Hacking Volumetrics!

Welcome to the final part of our four-part sub-series on lighting in our bigger Principles of Cinematic Render series. What is volumetrics?
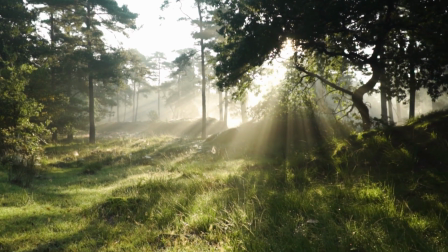Volumetrics is the physical light beam scatter that you see when a directional light is projected through atmospheric elements like dust, smoke, fog, etc. The way you add volumetrics is by introducing turbidity in the form of a volume object in the area.
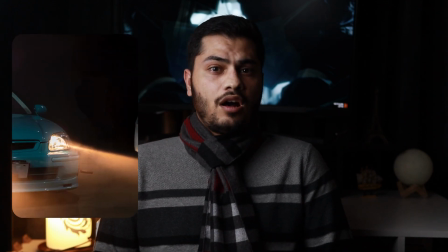A good example is the headlights of a car beaming through the fog at night. Combined with atmospheric mist, this effect gives your renders a very dramatic vibe. If we go a step further and animate the scene with animating the source or angle of the directional light,
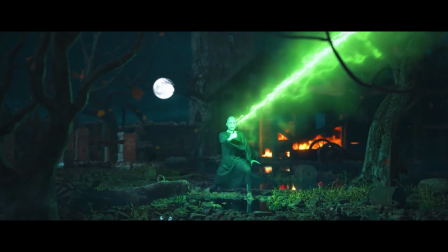that adds another distinct characteristic to your lighting and at large your whole render.
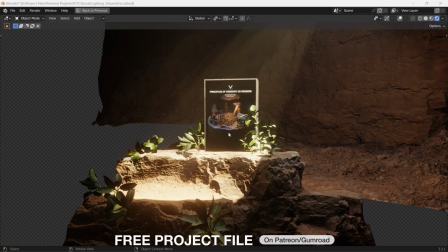Another advantage is you can also use volumetrics to bring focus to an object similar to the spotlight in the real world.
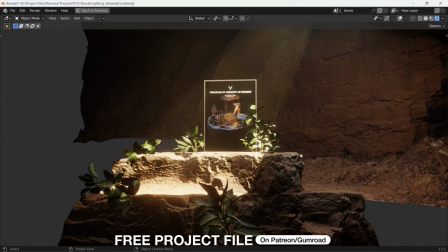It's a good way to tell the viewer that a particular object is the center of the story. One real downside of using volumetrics is painfully long render times. This doesn't matter if you're rendering out a still frame. However, it severely affects the cumulative render times when rendering out an animation. One workaround in Blender is that you can render out the volumetrics in Eevee, which is obviously going to be much faster since Eevee brings that real-time goodness.
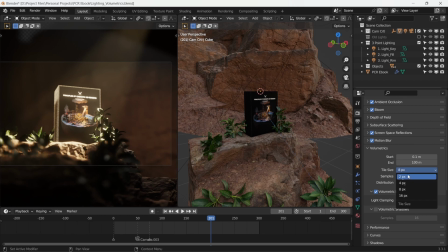We can also increase the quality of the volumetrics by lowering the tile size to the lowest in the render settings, and this effectively increases the resolution of the fog. You also need to check the volumetric shadows checkbox. Eevee does, however, tend to be affected a little less if you are using an HDRI to light your scene, so you might need to add in some extra lights here and there.
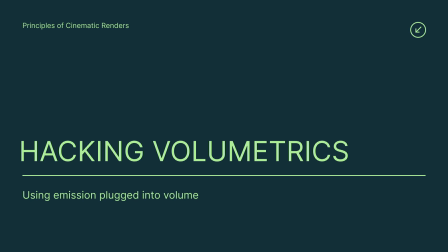We can also make volumetrics by a cheat method, which essentially fakes volumetrics and gives tight control over the shape of the falloff as well.
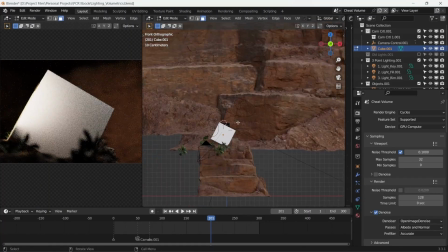In order to do that, we'll make a cube and have it adjusted to the shape of the god rays that we want, give it a new material,
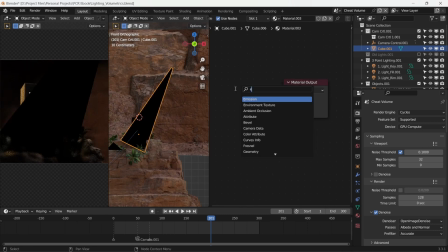remove the principal shader, add emission, and connect it to the volume input.
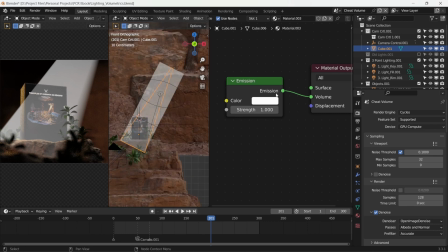Now this is all very uniform and weird. We'll break it up by giving a noise texture.
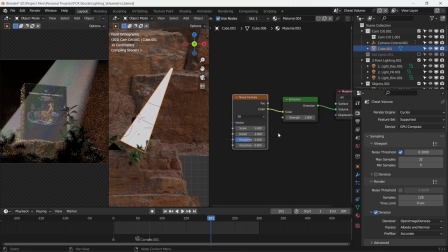We need to adjust the shape of the texture and stretch it out a little to give the effect of rays.
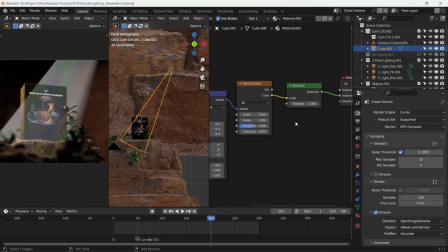So we press Ctrl T with Node Wrangler and map the noise to the shape of the rays. We will crunch this effect by a color ramp
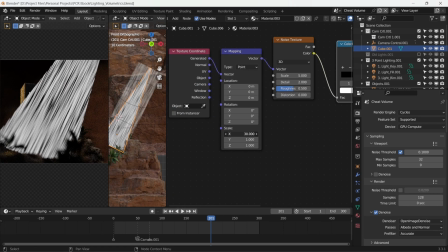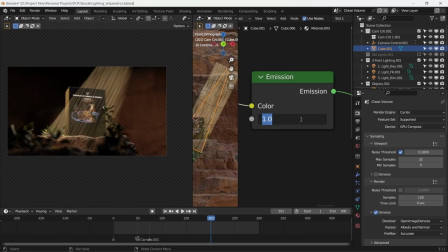and adding a slight yellow tint to the light. We have a good god ray volumetric effect. Alright, this wraps up our lighting sub-series within our Principles of Cinematic Render series. Let me know if you need me to cover anything in particular. If you want to get the ebook that comes with the course for revision, the link is in the description. Feel free to ask for any doubts, like and subscribe if you think this was helpful. I will see you soon. Farewell.